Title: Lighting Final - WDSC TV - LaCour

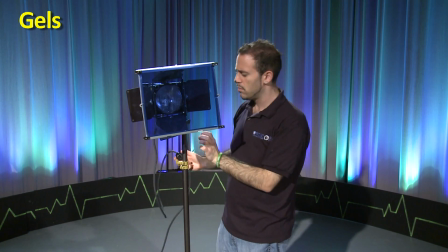(8:13)
If the main light source has a bluish color temperature, then put a blue gel over the other lights.
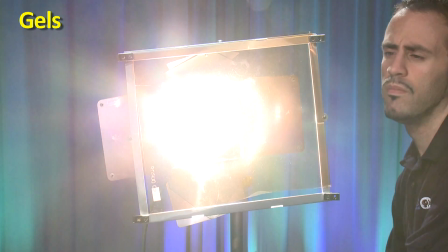(8:20)
And if the main light source has a reddish color temperature, put an amber color gel over the other lights.
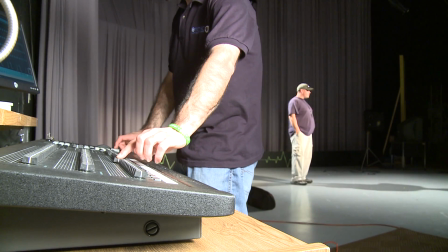(8:28)
To properly light something, we control the amount of light using the light board
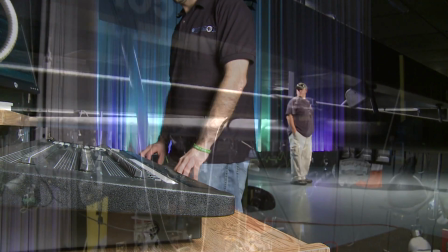(8:34)
and the position of where we hang the lights from the light grid.
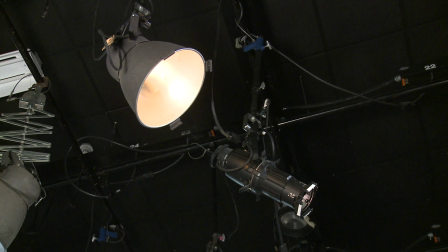(8:40)
Two types of lights that we use at WDSC-TV Channel 15 are spotlights and floodlights,
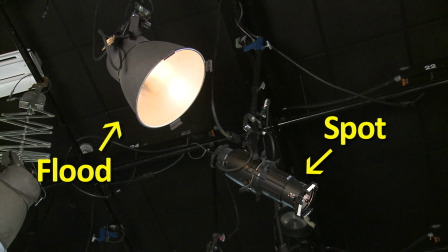(8:49)
and we position the lights in what is called three-point lighting.
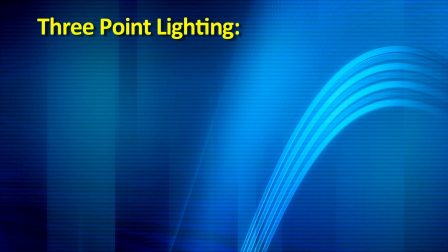(8:54)
Three-point lighting is a lighting setup that uses three lights: a key light, a backlight, and a fill light.
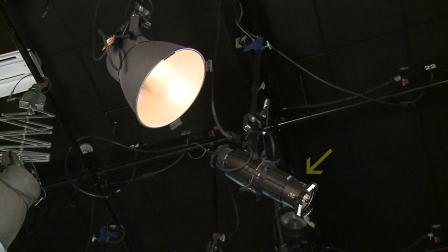(9:04)
Spotlights are used for the key light and backlight, while a floodlight is used for the fill light.
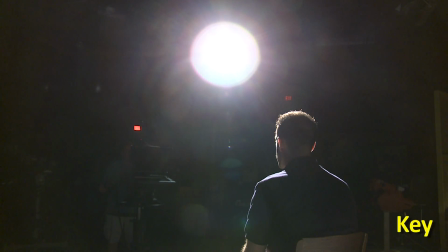(9:10)
The key light is the main source of light in an object and is placed above and to the right or left of the camera.
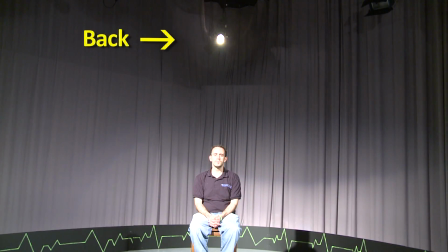(9:17)
A backlight is used to separate the object and the background and gives the object a glamorous glow.
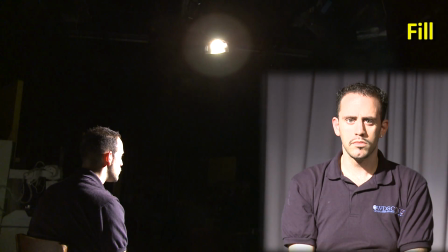(9:25)
A floodlight is used as a fill light to eliminate the harsh shadows from the key light.
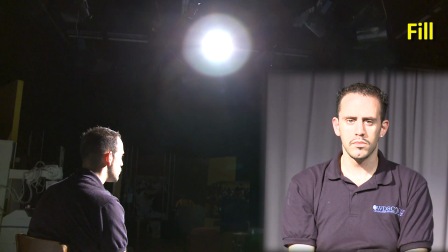(9:31)
The fill light should be placed at the same height as the key light, but on the opposite side of the camera.
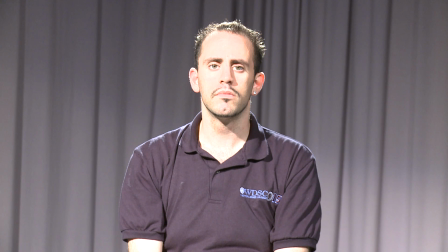(9:39)
If you wanted to add to the look of the scene, you could add a background light to make a cool look for your background.
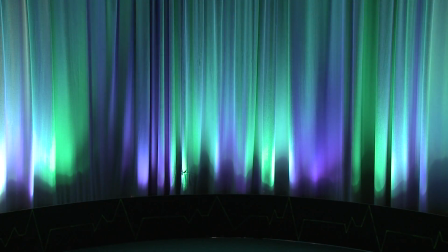(9:48)
If you wanted to keep the identity of the person on your screen a secret, you can use what is called silhouette lighting.
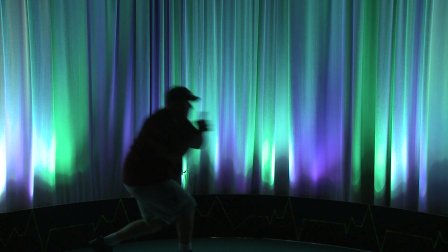(9:54)
The setup is quite simple. All you need is a background light, and you're good to go. If you have any questions about lighting, you can refer to your textbook or you can ask your instructor, and that would be me.